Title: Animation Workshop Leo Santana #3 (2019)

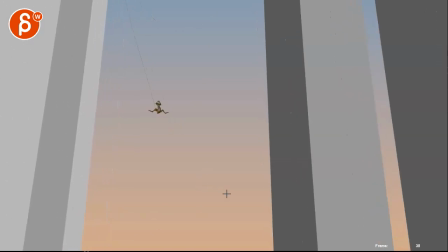4s
all righty let's play this in full this is here in step mode is a rough pass as you mentioned here
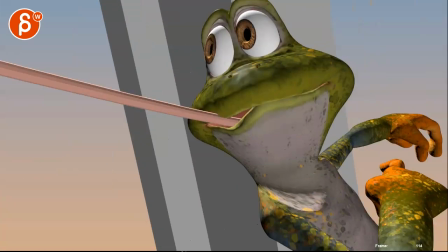15s
boom that's it let me just double check if this is my playback or it's
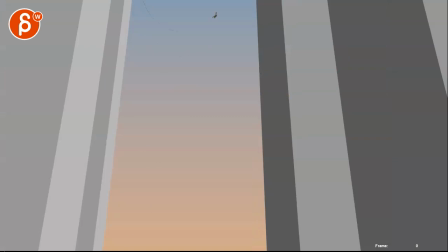19s
it is the scene all right so you are asking mainly about body mechanics
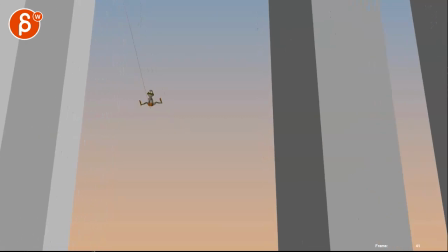29s
i'd be careful with it feels like it feels like i'm moving my thing around
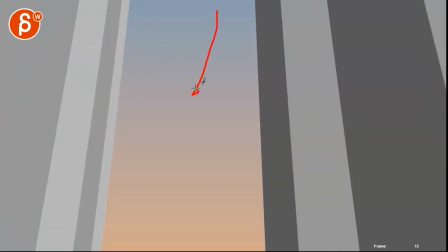37s
if you have an arc in that drop this way it starts to and i notice this you're just in step let's be careful as you spline this you can see this here as you go down it flattens out
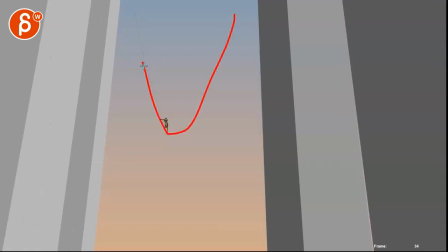53s
and stays within that range right so like that which
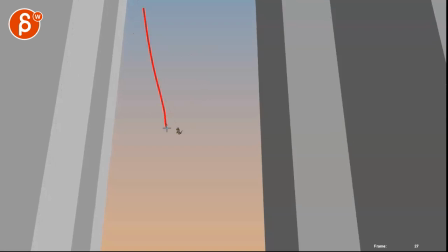58s
is why not if this starts to be all taut and straight but then you would have to snap down the legs fast because of that snap down and then it swings back up just something to watch out for as you go up there
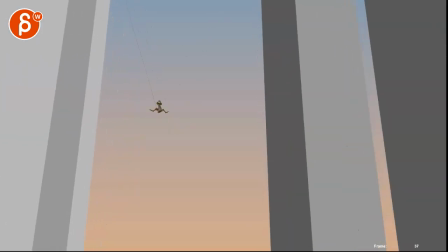76s
almost feels like you want to hold this a bit longer
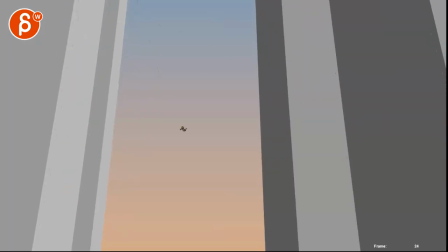82s
It's a bit tricky It's a tricky thing with your step mode
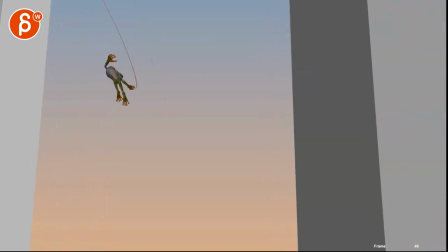87s
with smooth camera which is reminiscent of Spider-Verse but this gets very very stroby
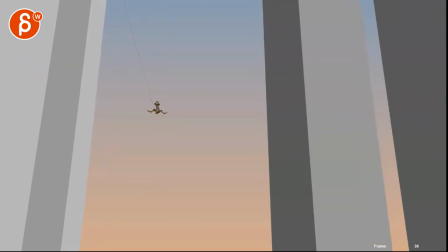96s
You might be better off splining this Also camera wise we're very low
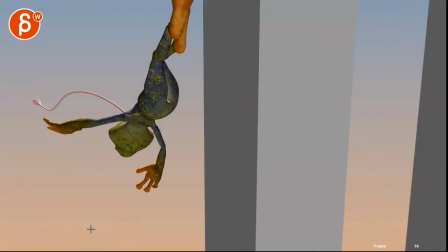102s
very edgy and now we're starting to be off camera I mean cutting off the camera there
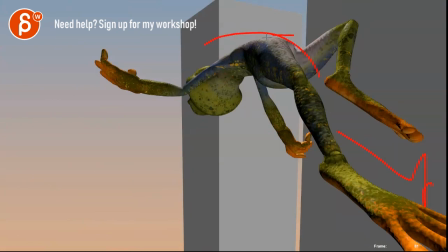110s
and even this feels a bit like you're skating so close and so high that you almost want to be
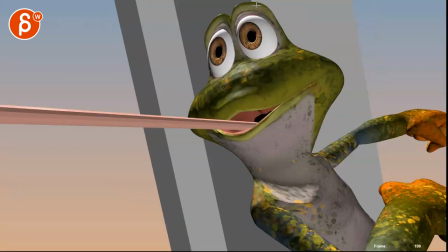118s
a bit further back you're almost forming tangents there
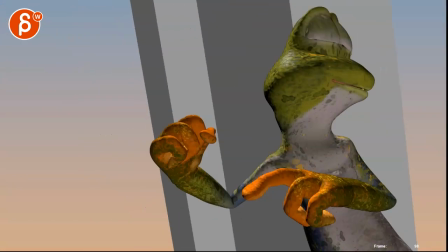124s
and then you suddenly snap back it's not i'm not super clear as to
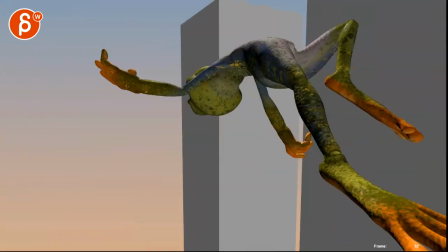130s
what's going on because even the camera stops if you look at the background the camera gets
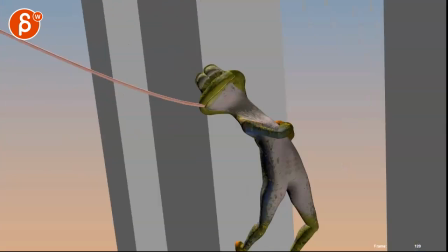135s
has a slight pause and it tilts over and it goes away and
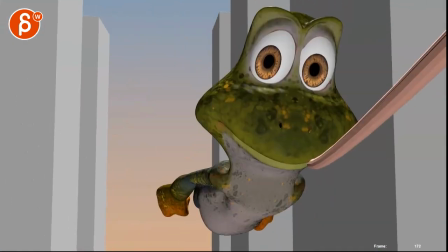140s
then it snaps bang away into a smoother camera um and
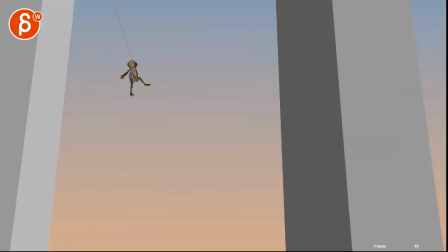145s
even that is extremely jarring i would really look into splining right away and
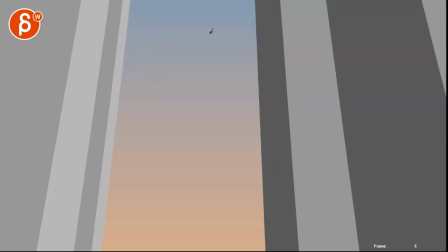150s
you can just have to fight through that spliny part but since it's swinging around i think
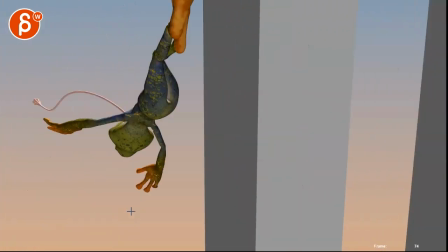154s
it should be okay but
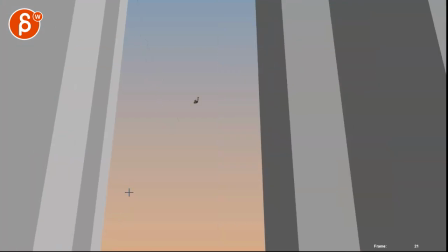158s
if you swing down there's also something about as you go down
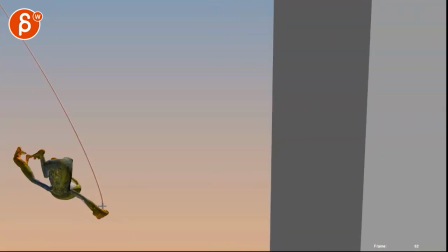167s
i'm i'm almost missing like a moment where with this down just imagine that arm imagine this is shorter the rope that arm is here the character is here and whatever legs are doing but after that worry and then down it's just holding on and it's the weight is it's further down and not
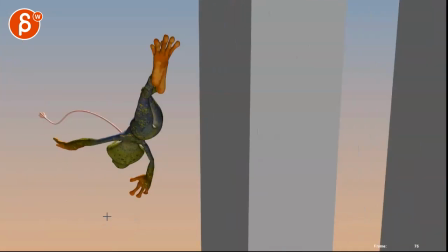187s
always here it feels like a magical place trying to suddenly be up there and to let go and i know it's just
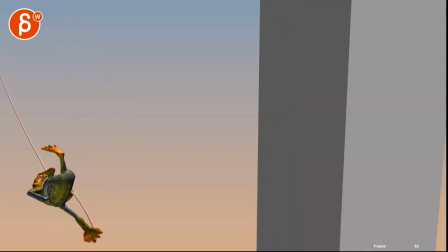194s
the tongue it's kind of a reveal i don't know that just seems a bit funky there
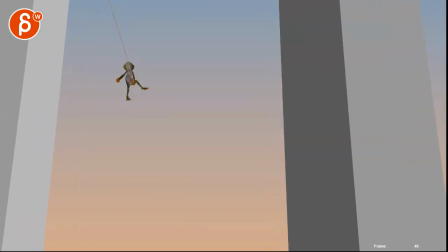206s
i'm just curious about this in spline and potentially blur so you have to think about it is this going to be
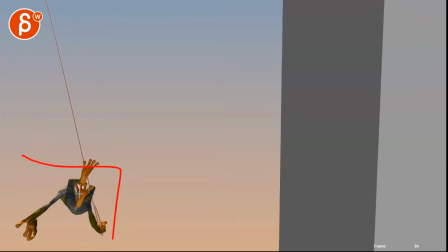213s
blurred or not it's still going to be readable again it's just the staging is there's a bit off there and i would just probably go further out and not so close to
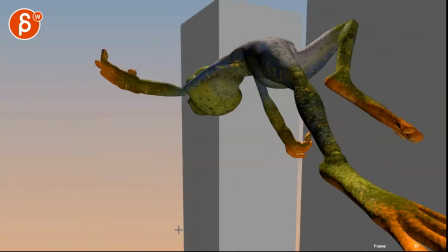220s
camera and as you go up here it feels like it again it flattens a bit you make sure that it has enough hang time through here and then
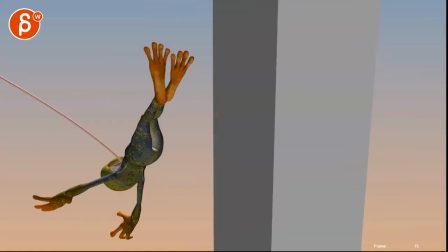232s
into a drop and then I'm not quite sure what those arms are doing here they have this
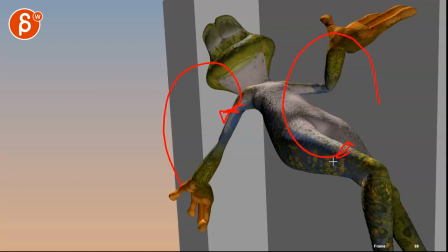237s
I guess this type of arc this guy
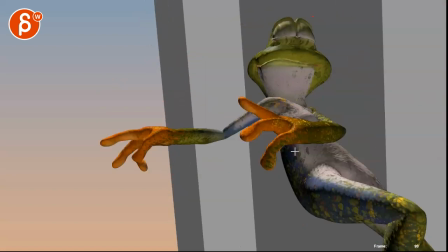243s
goes over there but then you see how this arm starts that turn and then kind of stops and just the wrist flops around and
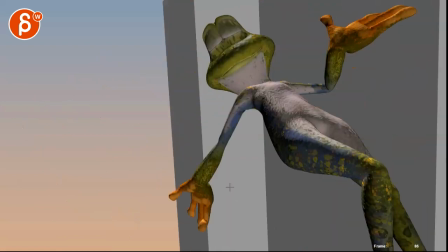252s
it moves over what's the other guy doing you have this and that arm has a big move down but then it will suddenly back up yeah i know it
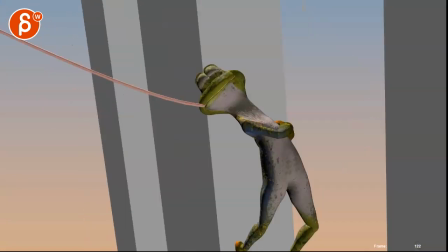261s
seems very messy at this point this especially is crazy town so
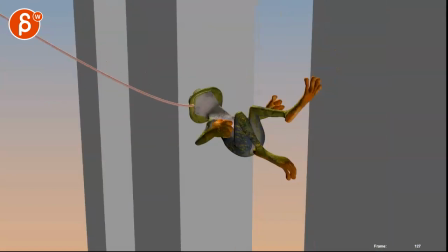266s
spline spline spline everything so we understand what's really going on even
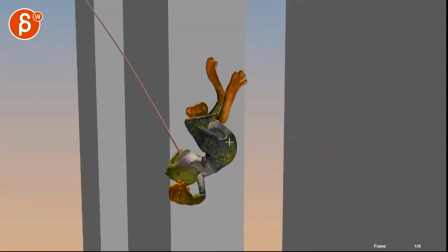271s
with this i'm not quite sure where he does this and a back flip but then visually looks like
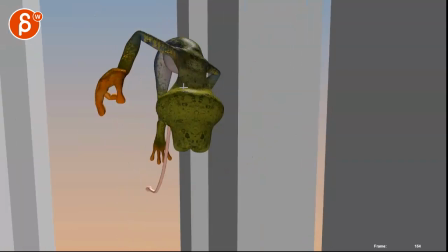276s
he's traveling and going up again i've said it's not quite sure
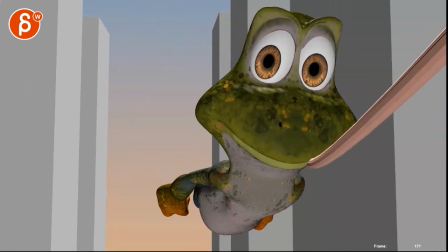281s
if this is all legal in terms of what's going on maybe you also
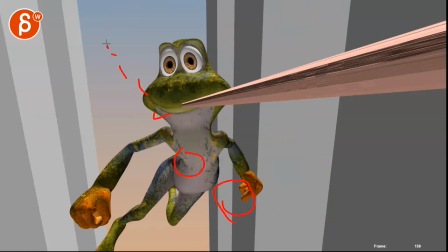286s
have to put in some cubes in space receding almost like fifth element style little cars flying by just put some cubes so we can clearly see what the camera's doing that's kind of it's kind of my These are my
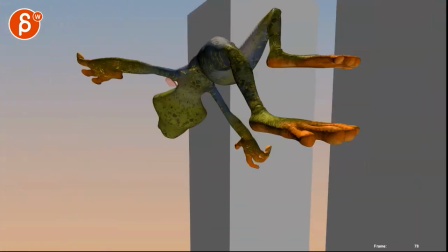299s
thoughts right now. It's just a bit messy to look at. And too close to camera where, like I said, stuff like that is a bit off.
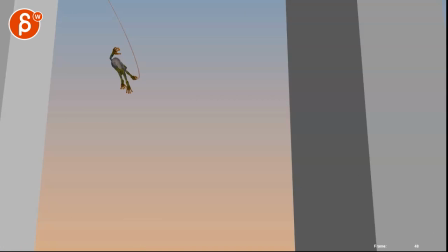308s
So I would just hit spline and resend it. And then this guy you are mentioning.
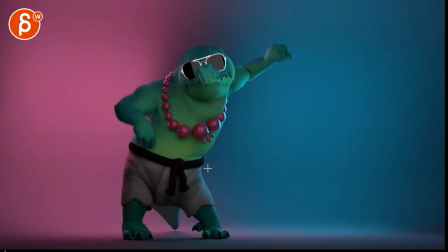315s
We love your input. Also some thoughts on this crocodile dance I finished a while ago. Something falls off, but not sure what.
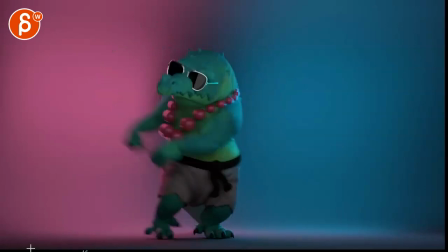322s
So as I was watching this, there was a weird pop and a very, very fast root movement.
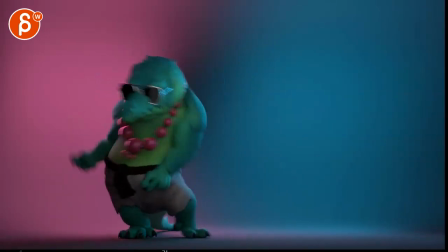329s
Here that's my main thing and his arms feel really close together
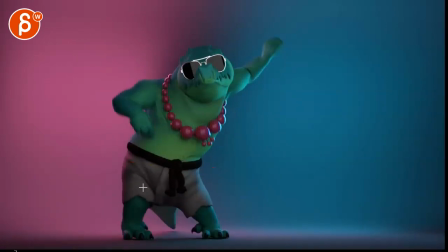335s
But you can see the spacing if you look at first of all look at the root so we go over here but it's It's one of those common animation mistakes there where the route is traveling this way But you can see how that foot is already going up There's already less pressure
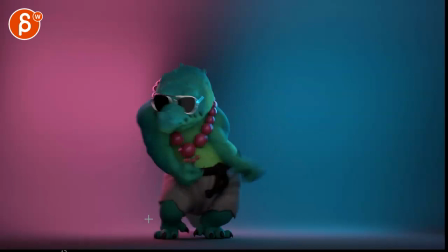353s
pressure on this the toes are up and it's already up in the air yet it's doing a really fast move this way where I'll just keep this on the ground a bit longer for that push off and then you can come over here it's
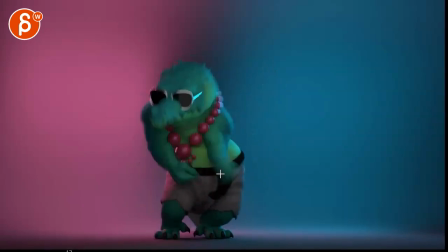368s
just something that feels a bit strange and then this you have this very fast move
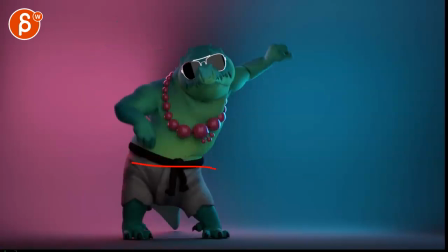373s
this way if you look at it in real time there's
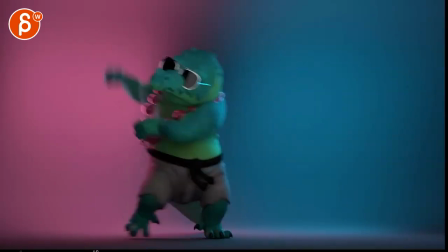385s
something I'm just not quite buying in terms of the weight reversal there where he goes over there and pushes himself right over there because the other thing is the
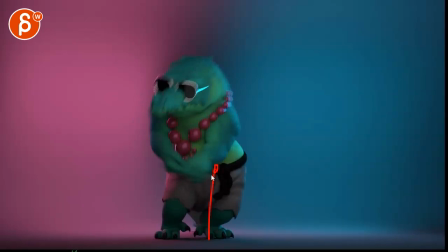395s
way is here it's a horrible line there i can't draw straight but the leg is pointed this way so for it to go this way at that speed the leg would have to be at least here so it's somewhat tilted this way to
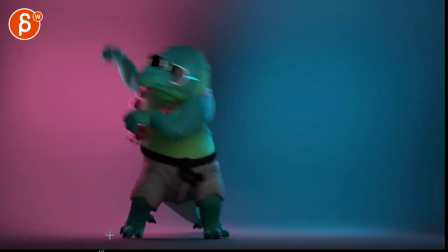411s
push this way if that makes sense that just seems very very off and
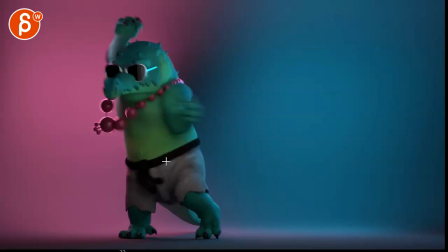419s
then watch out you got a very quick move and then a fairly quick stop to where I feel like that leg would have to be on the ground a bit sooner to stop that momentum going over there so this is throughout the
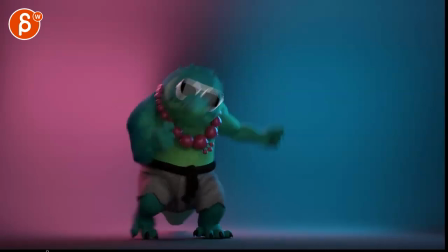429s
whole shot I always look at that relationship and that principle on your root and if you look at the chest and the head
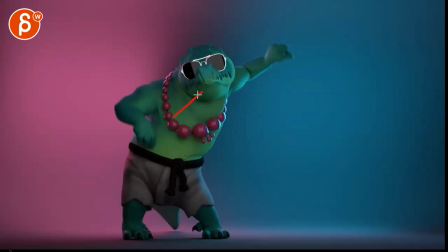439s
there's some weird things where it just almost feels very broken where it's kind of pointing this way but then the head is pointed towards us and then has a bit of a translate move over there just slightly broken.
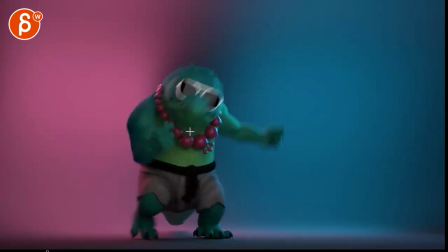450s
Then you can track your nose. As you go over there, you have this.